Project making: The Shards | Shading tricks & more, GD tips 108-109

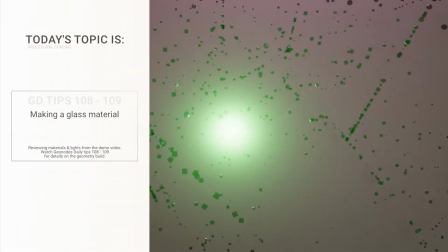1s
Hello everyone, welcome to the Shards project, the making of the materials and lights,
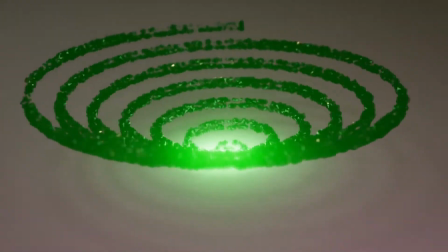7s
and we will look also of the compositor uh,
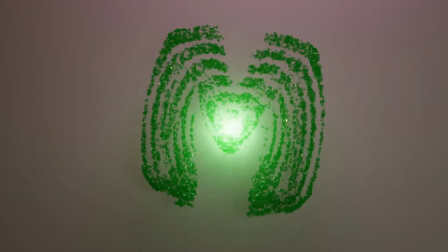13s
and other few interesting things that went into making of the project that you see in this demo.
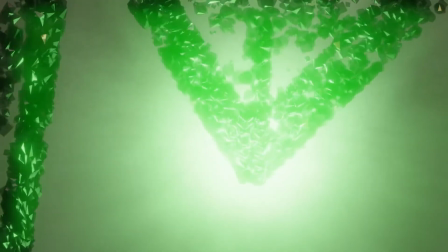21s
If you want to see how the geometry nodes were set up, check the link in the description or the one that just appeared here on your screen,
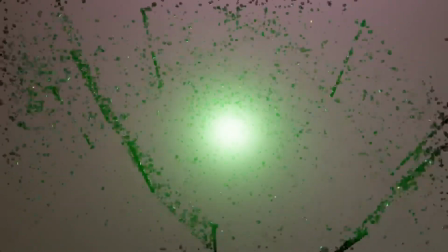30s
because this video will look at like I said,
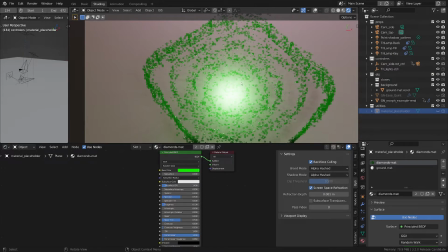35s
the materials and lights. And unlike most of my projects, this one has a very simple materials.
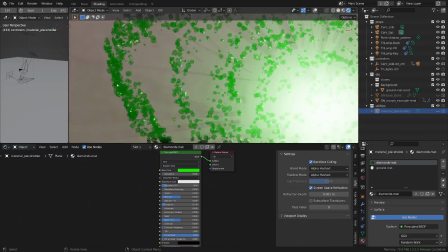42s
So if we look at the shards material, diamonds materials, if we look really close, you get this result.
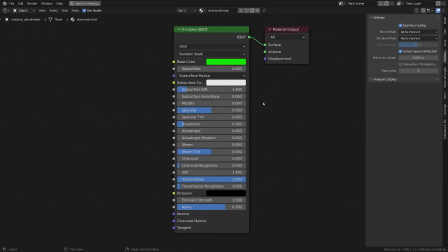52s
But everything is basically a principal BSDF with this color that you see here, and the roughness decreased and transmission pushed all the way to 1, and alpha it's a little bit down to 0.7.
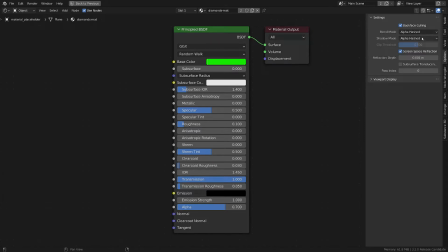68s
I also activated backface culling and alpha hashed for the blend and shadow mode.
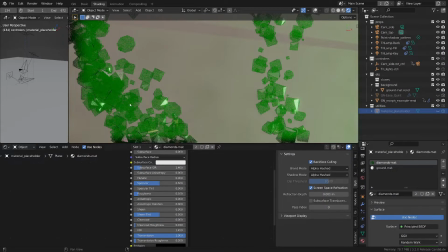77s
Without those, you basically lose the transparency. You also have to go into the settings and activate this refraction.
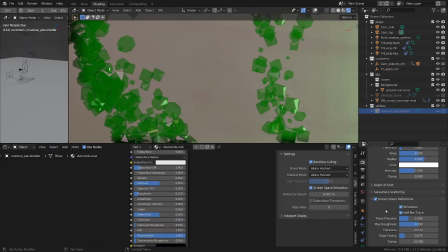88s
If you want to do any glass material, you have to do that. I activated the bloom and ambient occlusion, as you can see, but basically this is it for this shader. And we have another shader here for the ground, the one that you see here behind the scene.
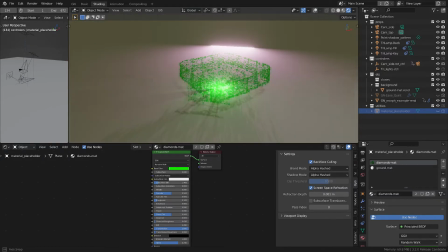107s
And this is important to catch the shadows that create this very interesting pattern that it's even more interesting when we look at the animation.
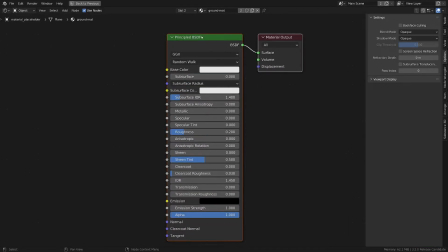118s
And for that, we also use the principal BSDF with this roughness, and in order to cancel out
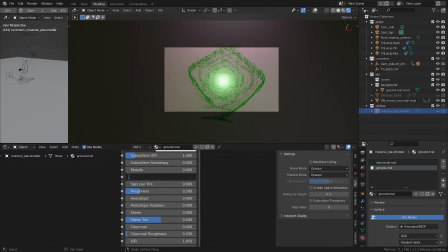129s
the lights, I kind of turned off the specular from 0.5 normal to 0.
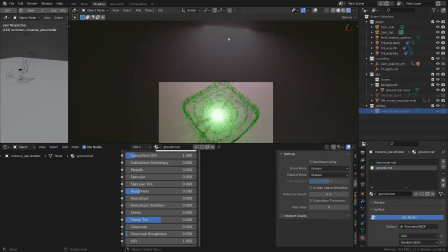137s
So this way we don't get the reflection of the lights on the floor.
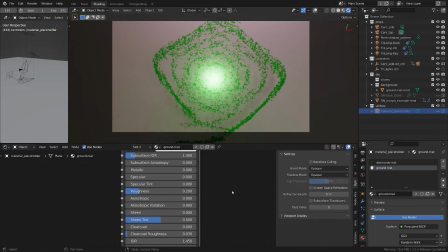144s
So the materials, like I said, are not complicated, are really simple.
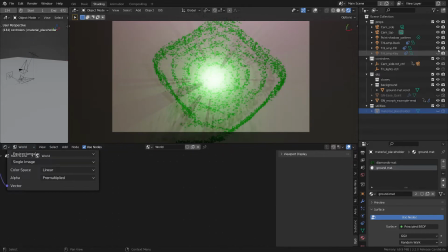150s
Everything is done by lights. So let's turn off the lights here and look at this one.
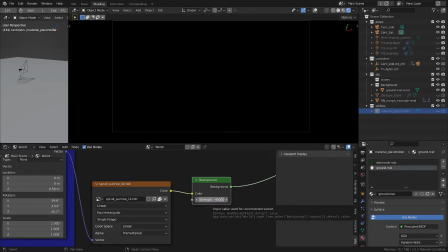158s
We have the background. Without it, we have 0, but
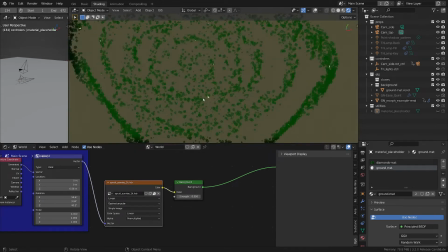164s
with it, we get these nice reflections and a little bit of light.
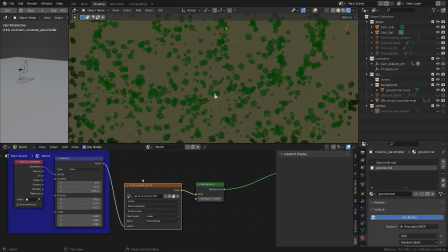169s
This is this HDRI that is taken from HDRI Polyheaven, actually.
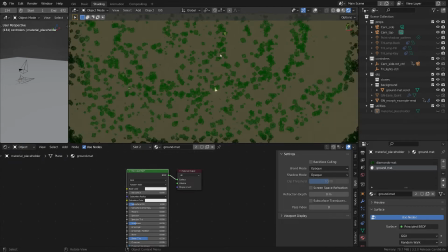177s
So this is it for that one. And for this project, the most important light is this one.
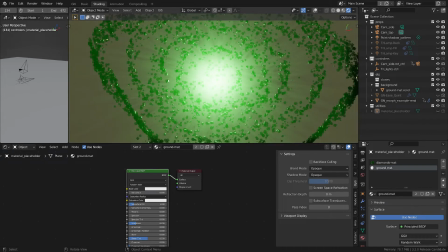186s
This one is creating these interesting shadows on the ground. Also gives life to all these shapes that you see here.
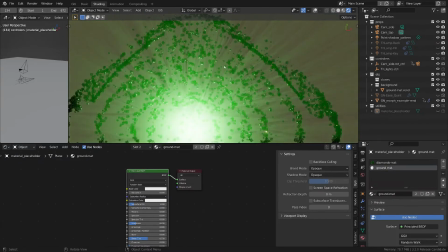195s
And the point of all the other three lights
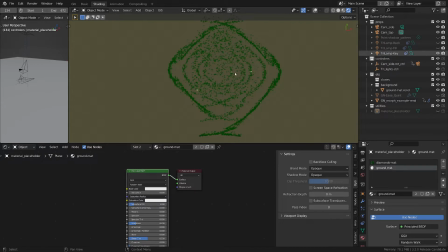200s
are just to lift everything a little bit and create some
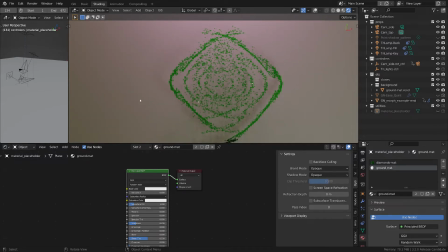209s
depth by adding some shadows, and also to light up the background, the floor.
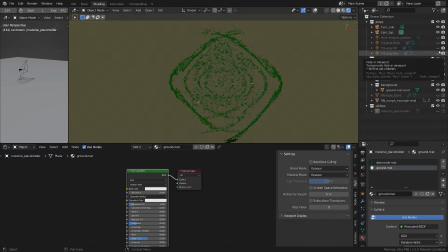216s
Otherwise we get this not so nice color.
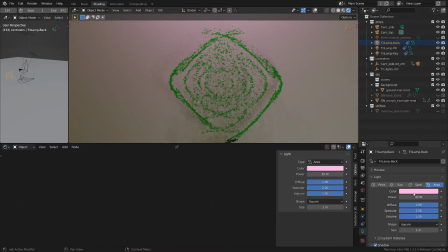220s
So the way I did that was by playing a little bit with the colors of these lamps. Actually, the one in the back has these nice lights. The other ones are pure white.
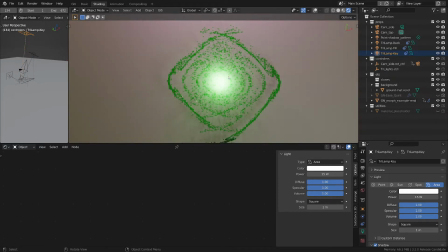233s
And in conjunction with this one, we can kind of get this very nice result that you see here. What we see in this project, I'm going to quickly show you. We have two cameras.